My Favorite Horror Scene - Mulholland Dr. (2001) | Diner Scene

And that goes to, obviously, part of it is due to Lynch and his writing and the dialogue here but just how he delivers the dialogue and his facial expressions are just amazing in this so let's keep going well
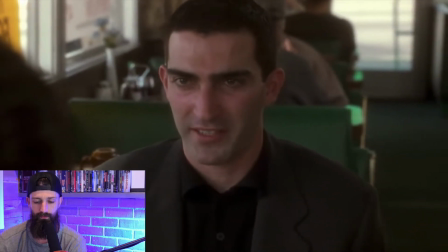272s it's the second one I've had but they're both the same they
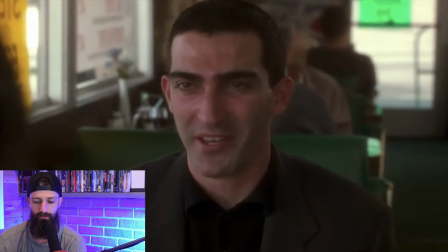282s start out that I'm in here but
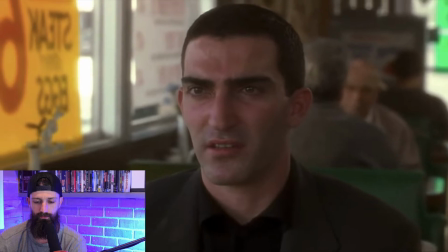285s it's not day or night it's kind of half night you know but
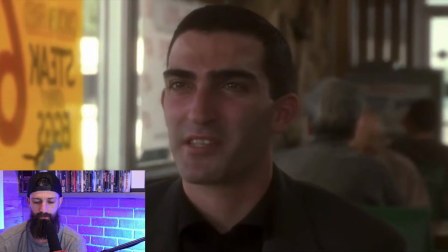291s it looks just like this except for the light and
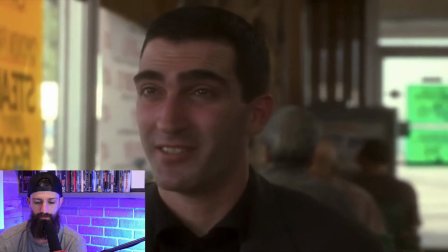298s I'm scared like I can't tell you of
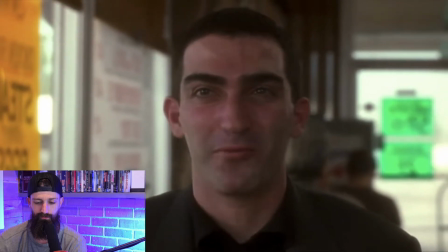303s all people you're standing right over there and
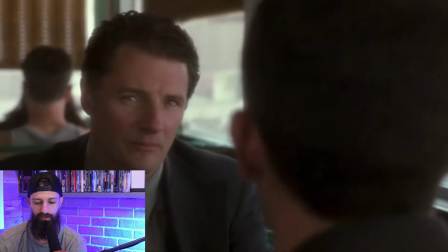311s
I like that shot here that it cuts to just like this reverse shot of a close-up right on his face
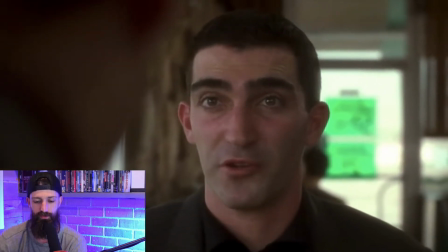316s
feels so invasive and you're scared I
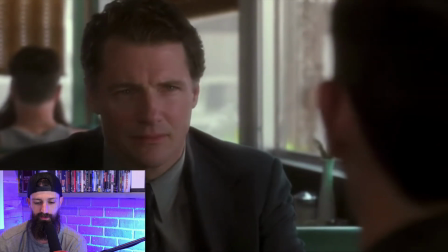321s
get even more frightened when I see how afraid you are and then
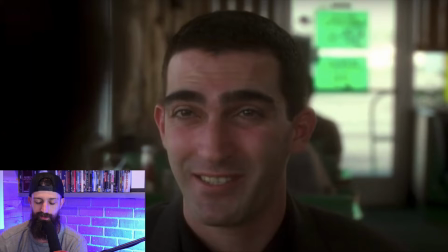329s
I realize what it is so I have to stop it right there because um I I like how he's kind of being descriptive but he's kind of being vague at the same time and it's like and that's kind of just sort of speaks to that dream quality because it's like when you have dreams at least for me like you can't really remember specific details but it's like you remember feelings and he's speaking here in emotional feeling language. And that just adds to that, you know, he's talking about how scared he is and he's just kind of, he's painting this picture, but he's using this sort of emotional language and it's really starting to get eerie. And so let's watch a little bit more and this is, it starts getting really good here. So let's keep going. I'm going to go back just a few seconds and then we'll keep going.
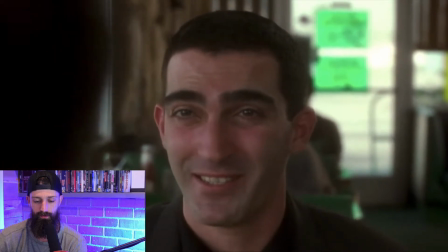388s then i realize what it is pay attention to his eyes
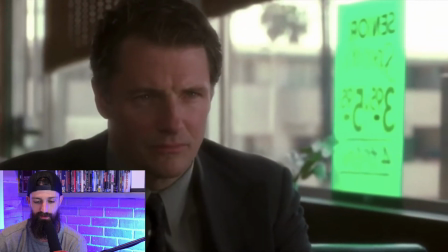395s there's a man in back of this place he's
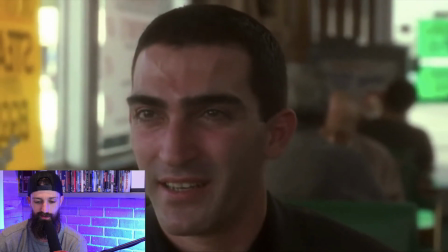403s the one who's doing it i can see him through the wall
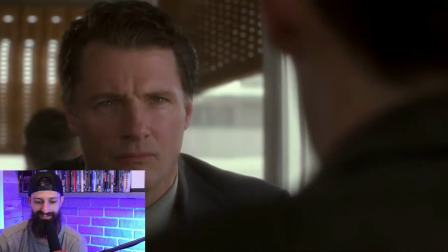409s i can see his face okay those four lines are amazing um Um,
then I realized what it is. There's a man in the back of this place. He's the one who's doing it. I can see him through the wall. And then the fifth line is I can see his face, dude, man, there is, there's so much fear in that line because it's like, again, I love just kind of how sort of vague it's being and, and it doesn't really make sense. Right. And that's kind of how it is when you're trying to recall dreams. Like you don't really remember, you can't really remember specific details, but it's like, you just kind of remember how it made you feel. And the details you do remember are kind of very disjointed and it's hard to kind of explain them in a very detailed, descriptive way or very rationally. Right. And so he's like, there's a man behind here. And that just kind of comes out of nowhere. Right.